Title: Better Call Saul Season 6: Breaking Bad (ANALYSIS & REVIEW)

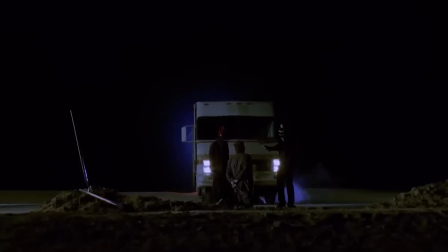(4:04)
And if you revisit that scene in Breaking Bad, Saul asks them why they don't just whack Badger, and is surprised that they haven't even considered the possibility.
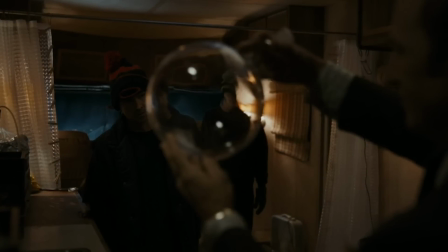(4:11)
They're trying to infiltrate an industry run by some of the most brutal men on Earth, of course. Upon first analysis, you'd be insane to think they even have a 1% chance of success.
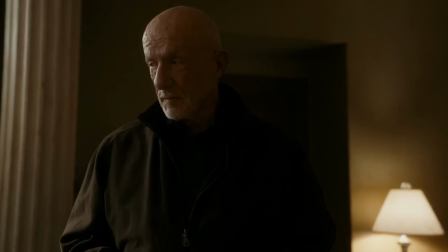(4:21)
And this is precisely what Mike tells Saul when he enters his office. Jesse is a meth head, and Walt is in over his head. To do business with Walt would be like buying a ticket for the Titanic. Saul's a smart guy, and Walt is a big risk.
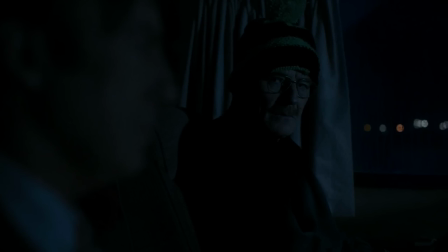(4:34)
Too big a risk to take on a hunch, that's for sure. But he rolls the dice nonetheless, confident in his own ability to control Walter.
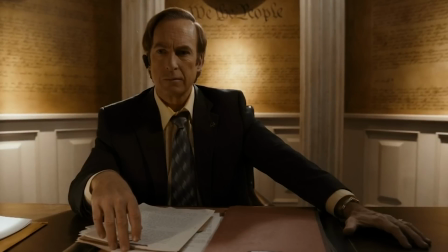(4:43)
The way the camera moves in on Saul as he considers Walter and ignores Mike is very interesting. It's not a choice he makes in passing out of pure greed. Walter White is a project, a dangerous project, the type Saul gravitates toward to numb his pain.
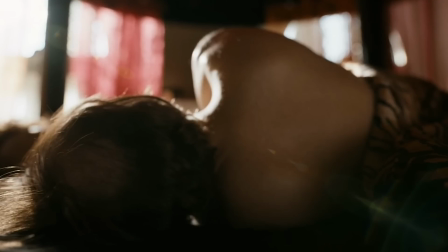(4:57)
Just like us, Saul can't get control of Walter, and things fall apart. But given Saul's soulless lifestyle, perhaps deep down that was a result he could stomach.
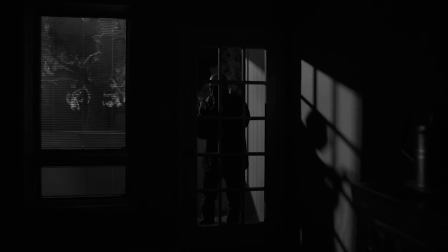(5:07)
This fateful choice is contrasted at the end of the episode by Gene's decision to return to the home of the man with cancer and rob him blind.
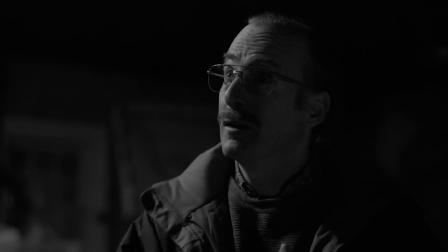(5:15)
Once again, this is not a risk he needs to take, as Buddy warns him. They've made a lot of money, why not just let this man go?
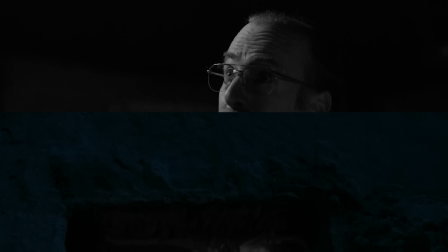(5:22)
But he can't do it, for a couple of reasons, I think. The decision to work with Walter and Jesse led to the death of Saul Goodman.
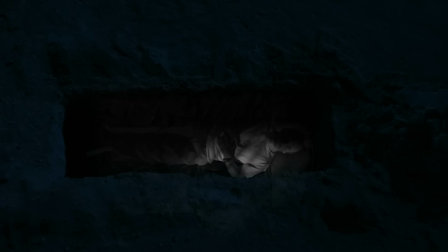(5:30)
Gene is his successor. I think there's a part of Gene that is hoping that breaking into the man's house will lead to the death of his new persona.
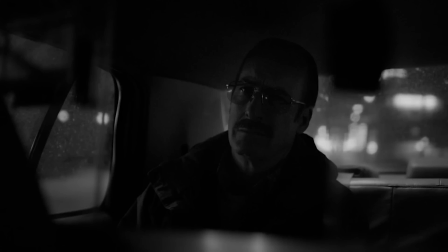(5:39)
There's also surely a part of him that wants to survive and keep the game going, but there's a spiritual darkness on display in episode 11 that feels different.
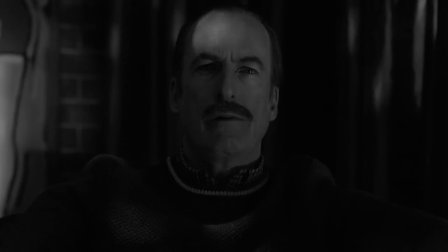(5:48)
You get the sense that Gene is beginning to digest how badly he's damaged his own soul, represented by numerous blank, empty expressions. And if prison or death is the way out, so be it.
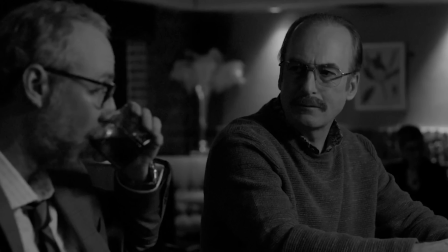(5:59)
Gene is overconfident because of his successful track record, that comes into play as well, but I see a guy who's partly looking for an escape hatch.
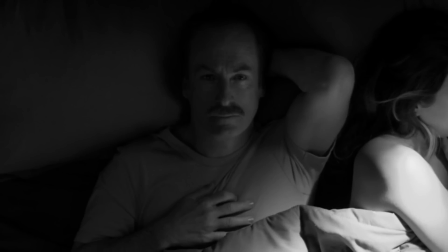(6:08)
In this shot of Gene staring at the ceiling in the middle of the night, that's the darkness I'm talking about, very reminiscent of Walter doing the same thing.
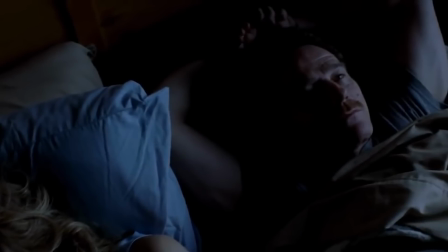(6:16)
These are images of two men haunted by their past and unsure about their future.
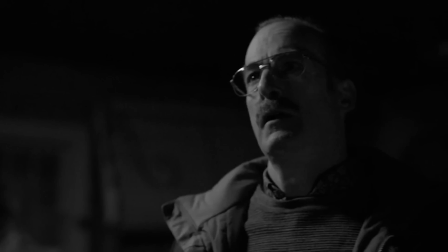(6:21)
There's one more aspect of Gene's episode concluding decision worth discussing. His moral justification for robbing the dying man is, everyone has a sob story, just do the job and eventually you'll get over it.
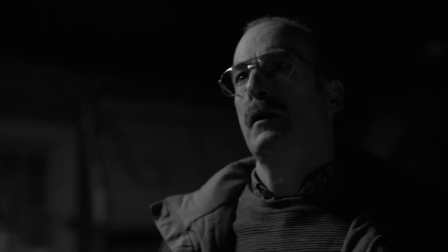(6:33)
He's insistent that no moral boundaries be raised. This is another theme that traces back to Walter White.
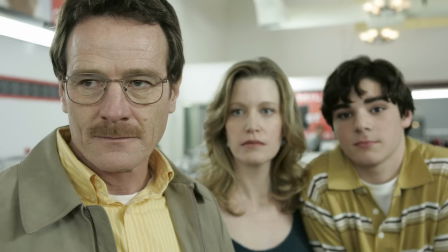(6:40)
When Walt begins cooking, he tells himself, I'm doing this for my family. When I die, they need to be supported.
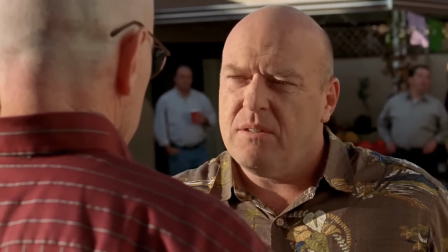(6:46)
But when he enters remission, he's very angry about it, because the possibility of survival tears down his moral excuse.
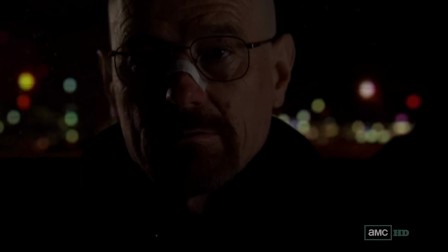(6:55)
Eventually, Walt adapts to this. Instead of using his terminal illness as an excuse, he just tears down all moral boundaries except for his family, and decides that pure self-interest is an appropriate justification for evil behavior. Heisenberg could not survive without Walt making this transition.
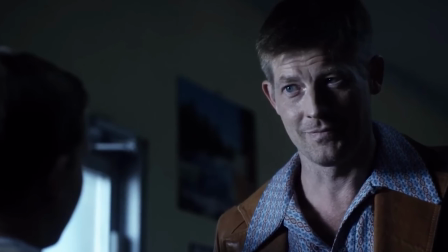(7:12)
When Jimmy was a child, the con men who robbed his father taught him something similar. They taught him that there are wolves and sheep, and you must choose which one you want to be.
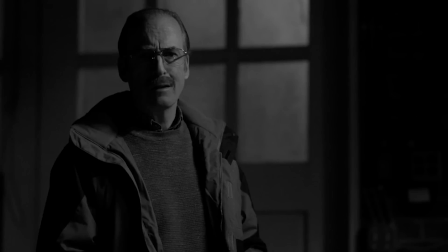(7:20)
That is the philosophy behind Saul Goodman. So to excuse this man because he's sick would be to crack that binary worldview. And he cannot allow that because he needs the opioid that is the Saul persona.
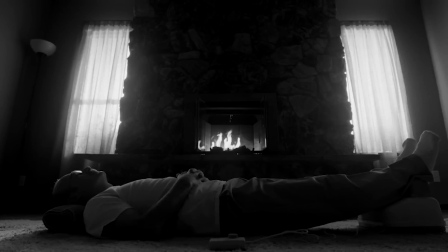(7:33)
So two parts of Gene are at war. The potentially beneficial self-destructive side of him that wants to be caught so he can escape his life in purgatory,
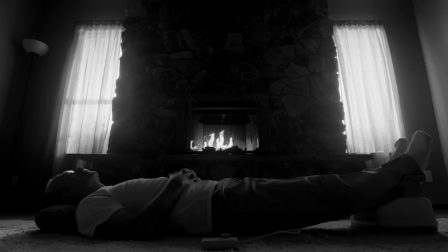(7:41)
and the part of him that uses Saul Goodman as a crutch to get through the day.
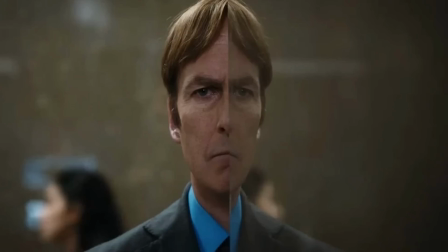(7:48)
I'm hoping that Gene does fall apart, so Jimmy McGill has a chance to be rebuilt from the scattered pieces, perhaps with the assistance of Kim. The show doesn't appear to be headed in a fully redemptive direction, but I'd be surprised if we get a hopeless ending.